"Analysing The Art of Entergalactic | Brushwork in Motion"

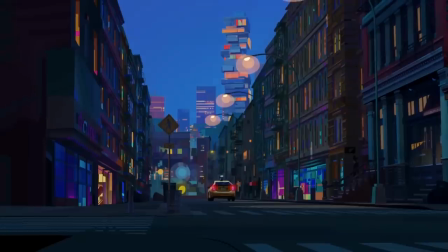But it's not just solid objects that are given this treatment, as even light bands out and emanates from various flat circles to showcase their glow.
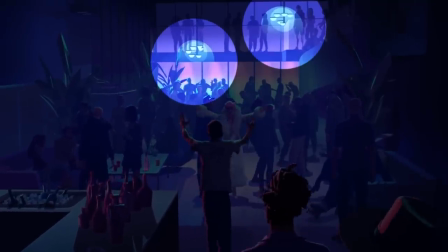This continues giving intergalactic a hand-painted feel, as even soft objects are shown as having a sense of purpose and tactility.
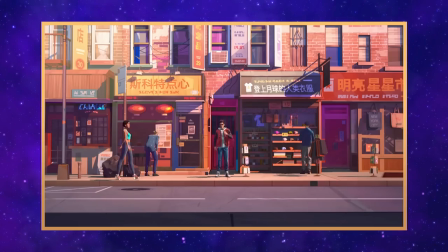What's particularly interesting is that many Many of the film's locations were not based on an interpretation of New York City, but on very real places instead.
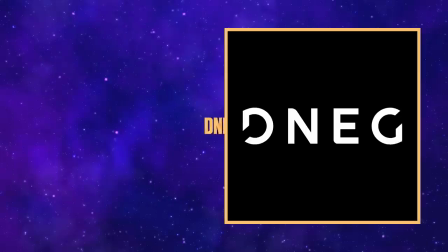In fact, D-Nigg Animation, who were responsible for the animations and 3D models,
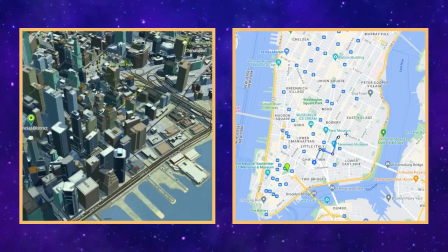downloaded a virtual map of Manhattan and blocked out various routes Jabari would visit while riding his bike.
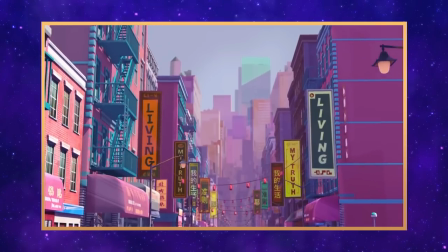This decision was made because the team wanted the film to feel grounded, and by showing real locations like Chinatown,
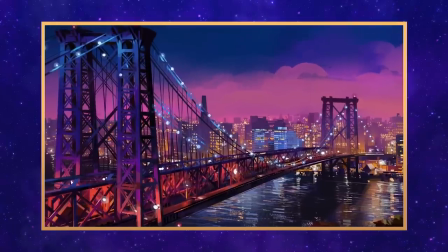or the iconic NYC skyline, or even real restaurants helped segment this realism further.
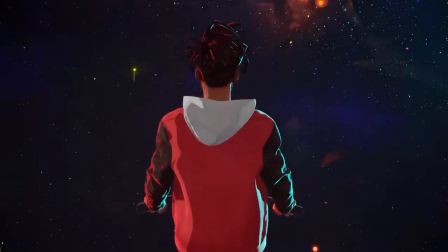Though in more of the surreal scenes, Jabari sometimes finds himself out in space, which reflects his own mindset and how he perceives his world.
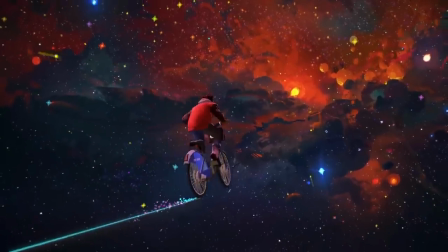These moments take full advantage of animation as a medium, blending together realism and surrealism in a way that sets the tone for the rest of the film.
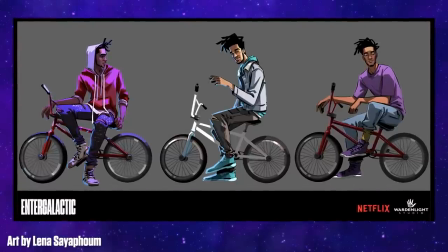This interplay of realism and stylisation also applies to the characters themselves,
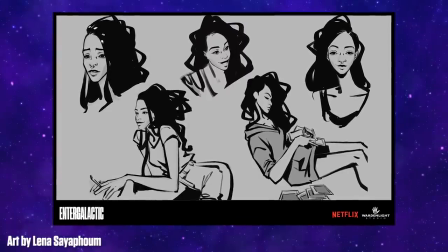as although they are rendered in graphic shapes with hard brushstrokes, their fashion was a huge consideration, which is typically uncommon in traditional animation.
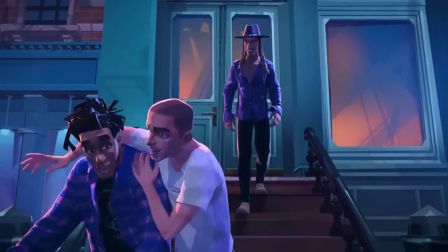Characters change their clothes throughout the story as days pass or when they go out at night, expressing themselves fully with their clothing styles.
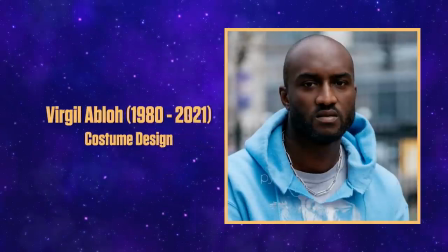When designing characters, fashion designer Virgil Abloh approached it as if it were live action,
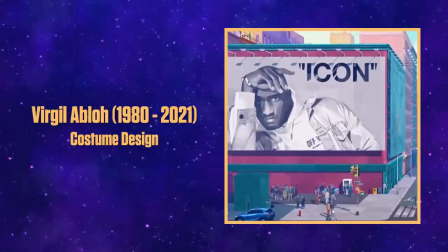and this gives audiences another way to connect to the people in the story and their lives.
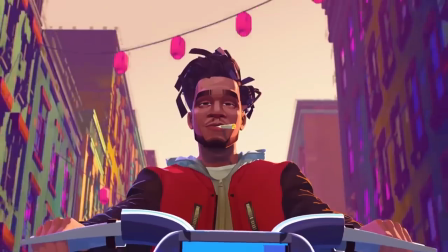From Meadow's down-to-earth hippie aesthetic to the hypebeast lens of Jabari, every article of clothing was deliberately chosen.
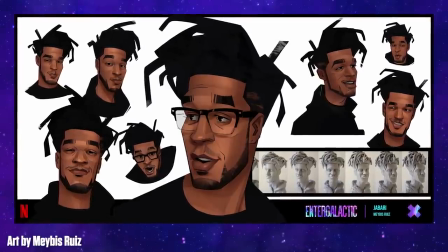Similarly, the character likenesses are intentionally designed to look like their actors, which helped the animation team by using video references of their performances.
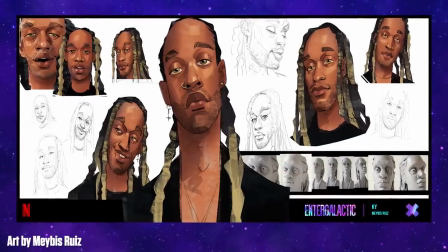To stay within this graphic style, characters are depicted with hard lights and shadows, and strokes of colour variations and texture are present throughout their entire models.
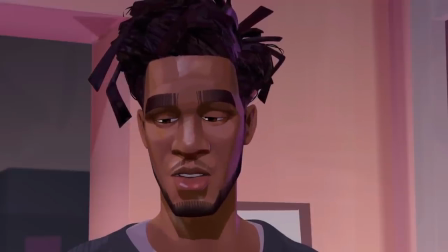A huge challenge at D-Nake Animation was effectively breaking their entire production pipeline to accommodate this new look,
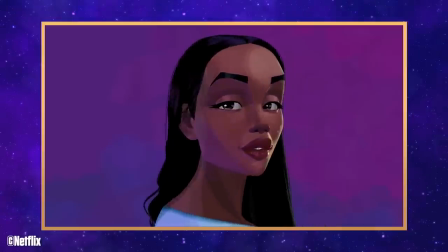which was far different from what they as a studio were used to.
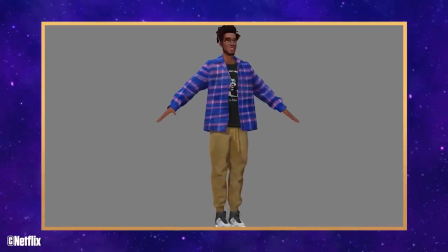It wasn't enough to just paint graphic textures onto the model and leave it at that, as animation director Kapil Sharma and VFX supervisor Archie Donato noted,
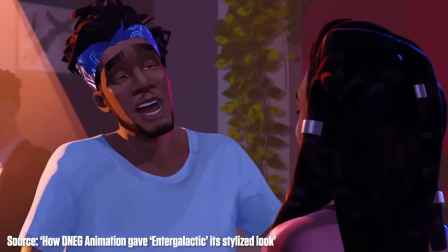a lot of work went into maintaining this 2D field when the characters would speak and emote.
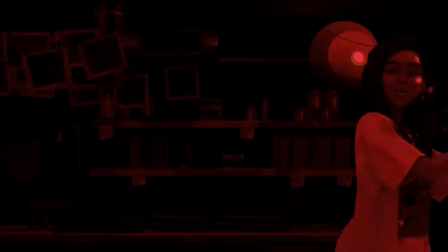A great advantage of animation is that there is flexibility to visual storytelling and throughout
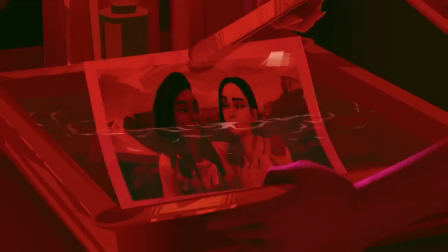the film we catch glimpses into the point of view of other characters when they share their experiences with love.
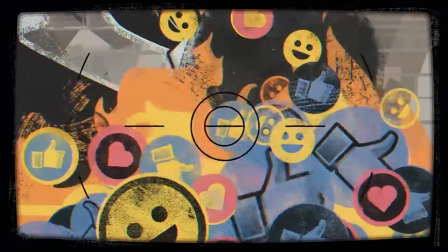Intergalactic doubles down on this by changing the animation style entirely from Kai's hilarious story about a Russian
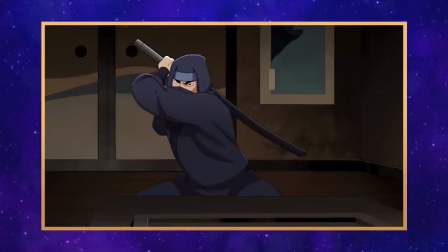hacker to Karina's first date in Ninja New York and downtown Pat's brief fling with a woman at a rave.
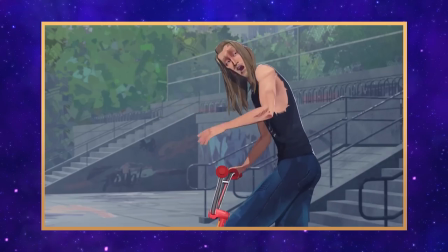These sequences were handled by Titmouse animations and they bring a sense of levity and a new perspective on the show without it being forced, especially if it was live action.
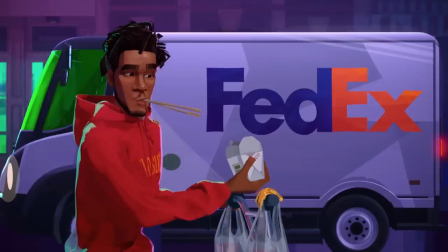There are also several gags throughout the film where diegetic words become non-diegetic and these help
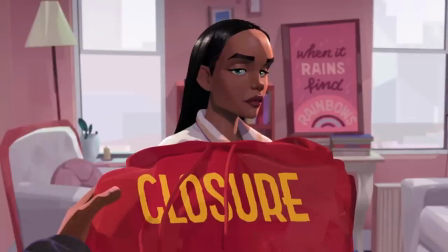signal to the audience the subtext of the scene while fully embracing the advantages of animation.
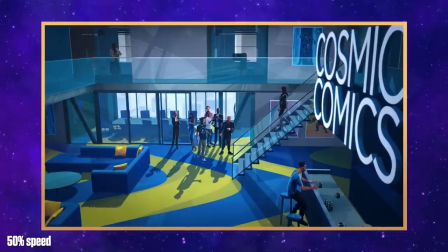This kind of playful expression is also reflected in the film's frame rate where characters aren't just animated on twos,
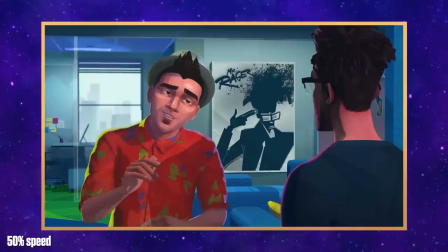meaning every second frame like Into the Spider-Verse, but in addition threes and fours,
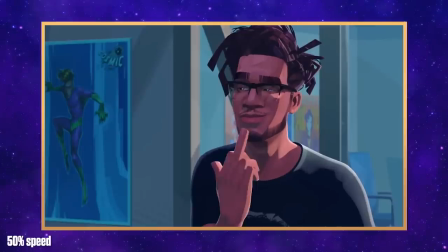and it all depends upon what the emotion of the scene is calling for.
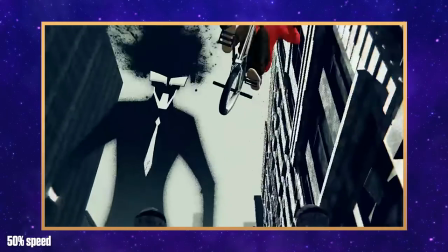For example, the nightmare sequence with Mr. Rager is animated in ones, which leads the scene feeling a little bit more fluid and dynamic,
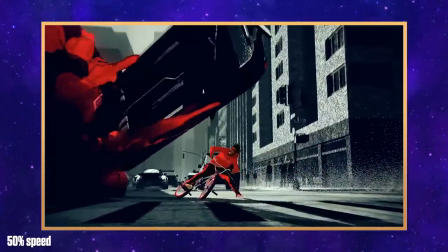and this highlights just a small part of the experimentation and care that went into the making of Intergalactic.
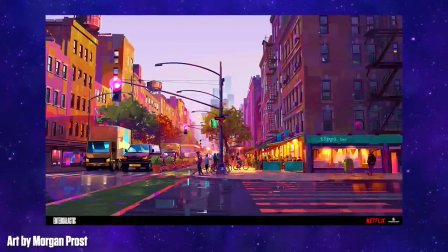In fact, D-Neg animation had a running joke throughout the project which was to remove the stink of CG.
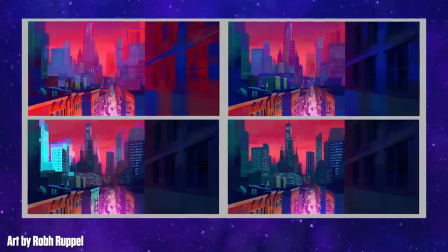The last thing I want to briefly examine is the use of colour and light in Intergalactic.
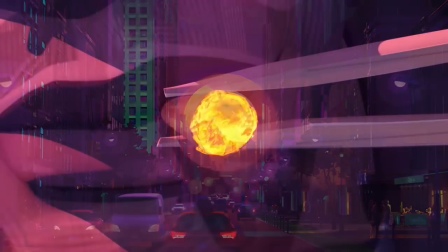As the film was developed alongside the album, its music played a huge role in the kind of colours used.
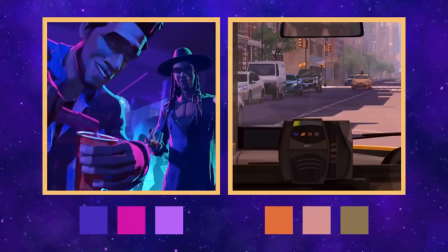There are lots of purples being used in a lot of the scenes which adds a sense of coolness and relaxation,
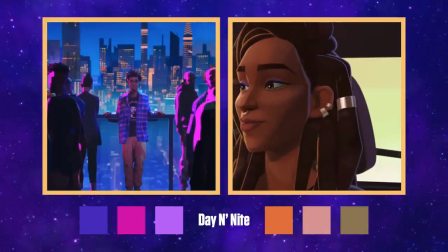but this is also contrasted by the warm golden tones that we see especially during the day scenes and alongside the soundtrack,
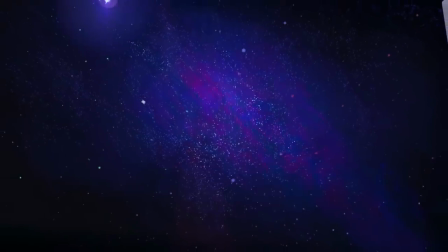helps to reinforce the vibe of Kid Cudi's music feeling spacey and, dare I say it, intergalactic.